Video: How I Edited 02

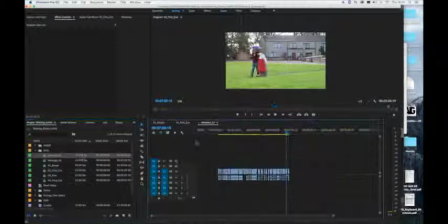So I copied and pasted onto a new sequence, and here we have our first draft of the montage, and we're seeing what way we want to structure it and how we want to intertwine all the different shots and different sequences,
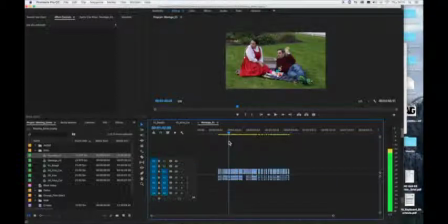because in this montage there are at least 5 or 6 different scenes. We want to put them all together and mingle them and match them in such a way that it tells some type of a story even within the montage, which may only last 1.5 minutes. So we have 5 or 6 different scenes within the montage,
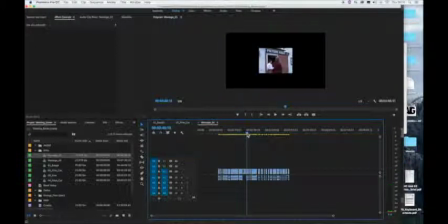and we want to mix and match it in such a way to make it compelling and interesting to watch and have a little story of its own.
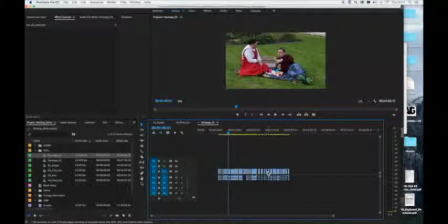Then we assemble this one and we duplicate the sequence again.
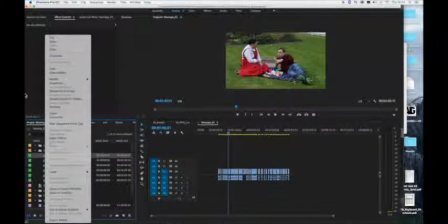So we go over to our left, we hit duplicate, and then we come up with our second montage.
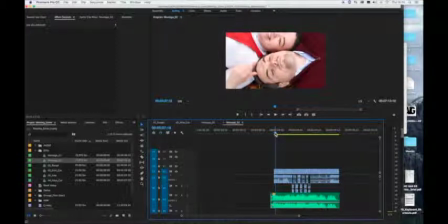And what we do is we look for some music to put with the synchronize with the montage.
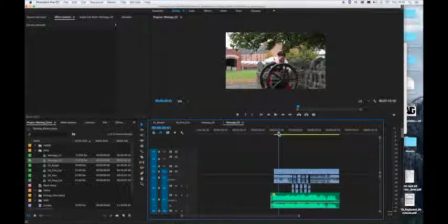On our first montage we do quite loose cutting of it, and then on the second one we select our music and we try and match the rhythm and the pacing of the montage to the music. So this is our music down here.
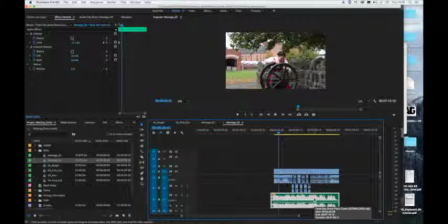It's a instrumental version of a song that I found from a film with a similar tone and feel to our short film, and then we sort of and then we cut the montage to the rhythm and the pacing of the and the feeling of the music,
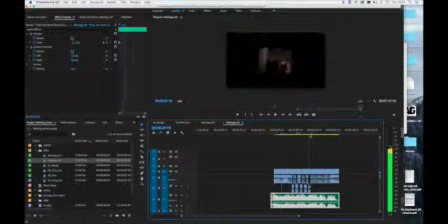and then we just tighten it up until we're very happy with it.
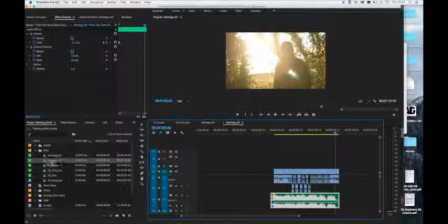So the second montage, to file to the left, is a tightening up and refinement with alongside the music that we've selected, and that would be our montage.
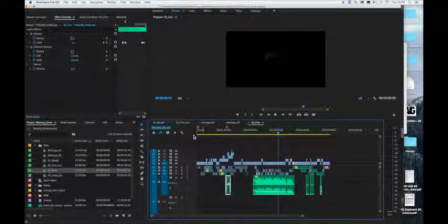Okay folks, this is our fine cut sequence. So I've duplicated the first cut sequence and I have brought in the refined montage into our third cut sequence,
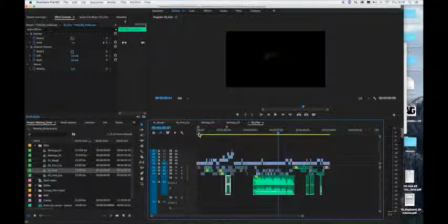and in our fine cut this would be our last opportunity to fix or change around the scene order or the shot order in our sequences.
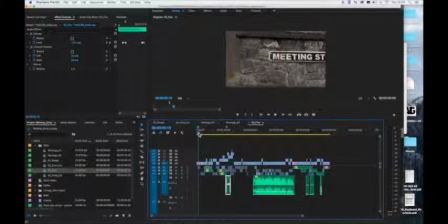A fine cut is otherwise known as picture lock. So up until this point we can make all our decisions regarding the story and the shot order, but the fine cut is essentially where we refine everything. We tighten up shots, we quicken up the pace, or we slow it down.
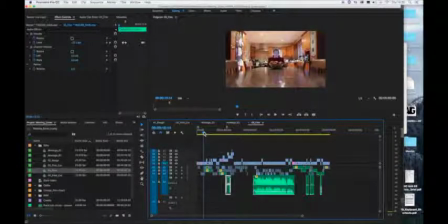We round off all the edges, and we make sure our audio files and our pixel files and even some of our transitions are inserted, and just making sure that there are no simple errors or mistakes. The story has been structured in our first cut, and our fine cut it's to do with refinement.
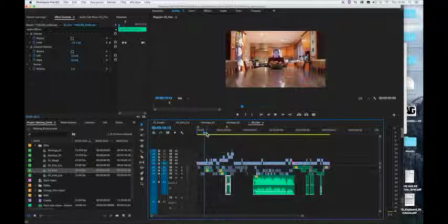So our story works, or it should work, and it does work in my case.
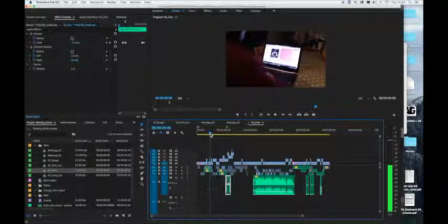And this is our last opportunity to chop and change any shots or take some out. So this sequence is all about refinement, and after this we aim towards what's called picture lock.
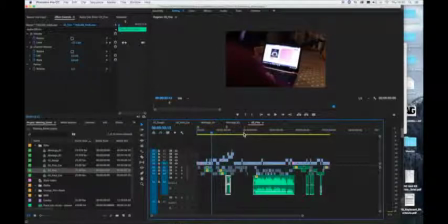So once we finish this, picture lock is obtained and the shot order or the sequences aren't changed,
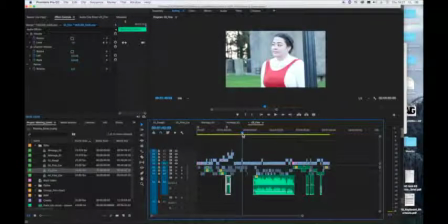and essentially it goes on to final cut, which is color grade and export after that.
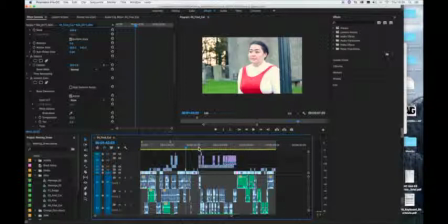Okay folks, this is our final cut. So now that the picture lock has been obtained in our fine cut, our final cut occurs after the picture lock has been obtained, and in this we color grade all of the shots that need color grading,
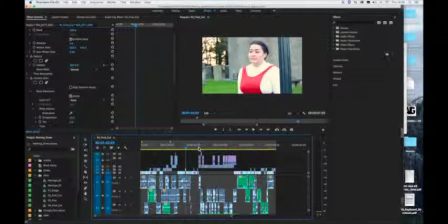and we can insert transitions and special effects. So in this version the story has set, we know where our sequence is, and now it's all about polishing the sequences and the film.
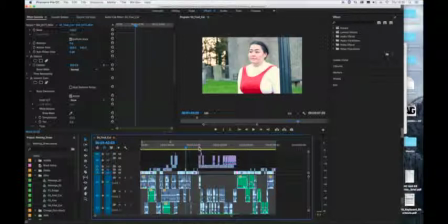So for example, in the montage sequence, which begins about here, I added in some stock footage,
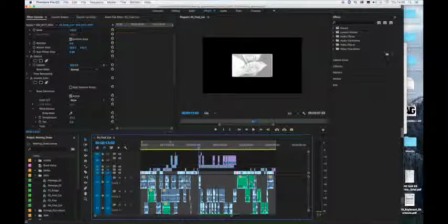some grunge film stock.
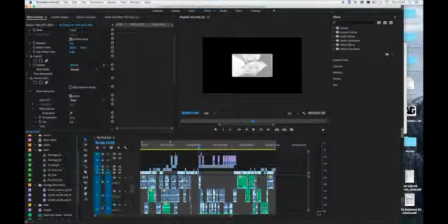So down to our left here, I downloaded a few samples from the internet and laid it on top of the existing footage, and
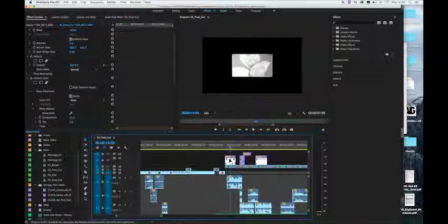I softened it. So you'll see here it's been, if you look at our effects, it's in the soft light, the blend mode, it's moved in the soft light, and we also inserted, I also inserted transitions and dips,
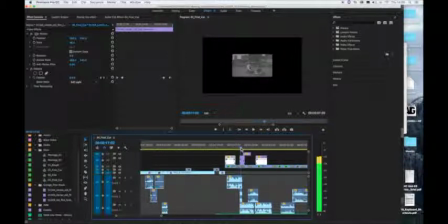what are called dips, so it dips from one to the other, much in the same vein as an old silent short film. Our story is set in the olden times, so I took inspiration from silent movies and inserted stock
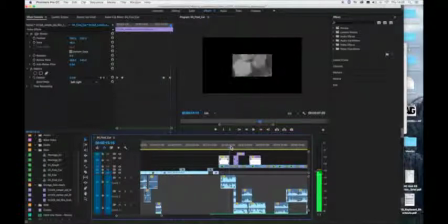footage and little dip transitions to make it resemble old-timey footage. We did this throughout the montage in order to
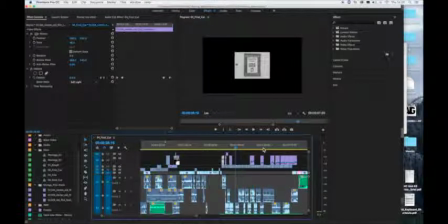resemble that time period and to sort of make it a bit more coherent. There's no point in inserting a color grade or special effects if it doesn't really make any sense. So you'll see here that the color grade has been laid on top, or the film stock footage has been laid on top of the existing montage, and it gives a certain feel to it
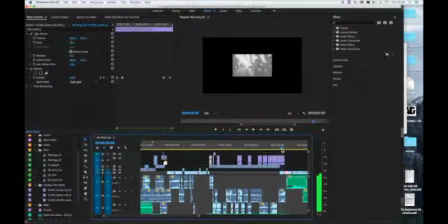and places it in a certain context, and that's what we want to achieve with the special effect. For other shots that needed color grading, if you look here,
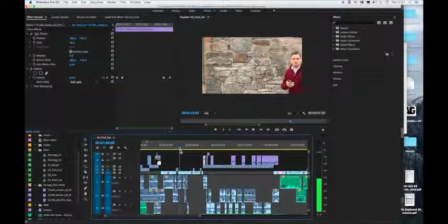you will see
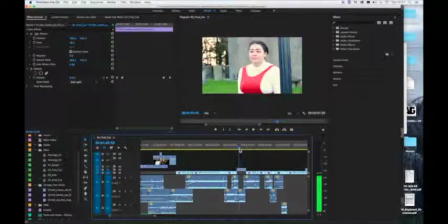for other shots you will see the skin color is a bit more peachy, and if you look on the temperature has been added to the shot. The shot was very cold beforehand, so I increased the temperature and the shadows and downplayed the exposure a little
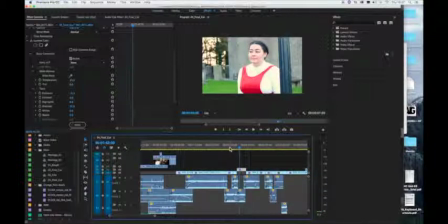bit to add a bit of more vibrancy and health to the shot here and here. and here again. But not all shots needed color grading or corrected. If you take this shot, for example, didn't need anything at all. If you look at all the zeros, slightly bit of temperature there, but opacity, everything is fine.
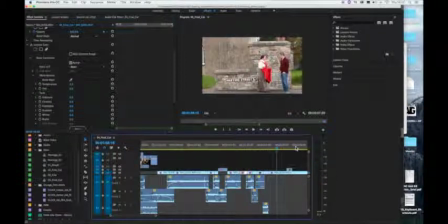And we looked at every single shot that there was, and seen what we needed to do.
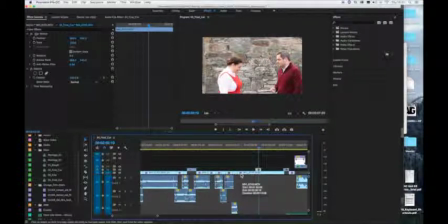All the shots that are purple have been effects have been added slightly, and all the shots that are grey boxed haven't been touched.
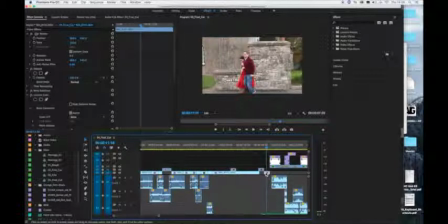So if we take this for example, there's nothing necessarily wrong with that shot, but what I did do was increase the temperature. Some of the shots were very cold looking, even though it's grey stone. If you increase the temperature, you give a better warmth to it.
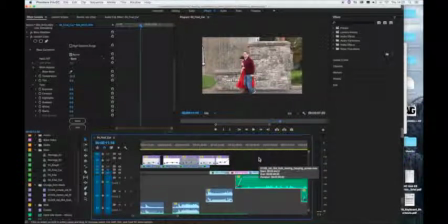And if we move up the timeline here, you'll see this shot here.
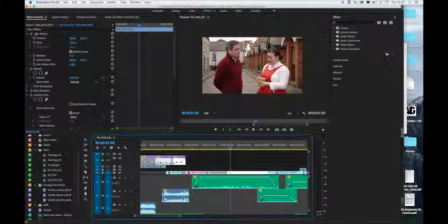It's very significant. In the background we have red houses and a red dress and a red top, and before it was quite cold, so I increased the temperature, the contrast and the highlights, and give it a bit more health. So if we reset it, if you watch like this, it was quite grey.
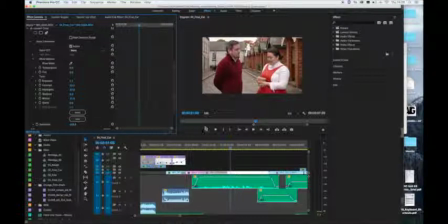If we put it back the way it was, it's a bit more healthier. So in this sequence, our Final Cut is essentially our color grade.
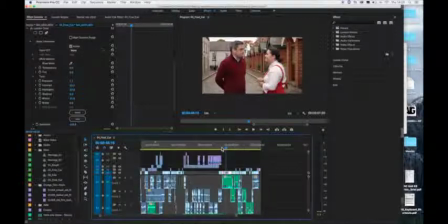We look at everything, the transitions, the special effects,
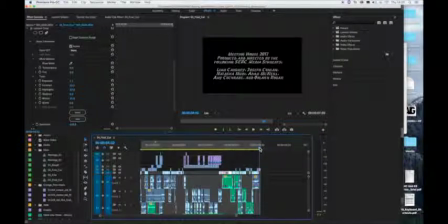and the opening credits, and we essentially polish everything off and make sure it's workable and watchable.
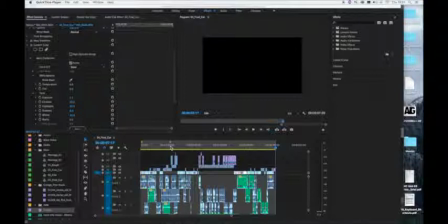Okay, now that the Final Cut has been finished, we want to export our footage. So we do an in and out. We go above the timeline and hit O, and that brings it highlights the whole timeline, all our footage, and we want to go up to File,
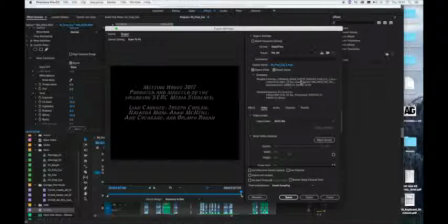Export Media, and the output will be uncompressed, but it'll be Premiere Pro files under our Meeting Street Edit, and we select the aspect ratio and the settings.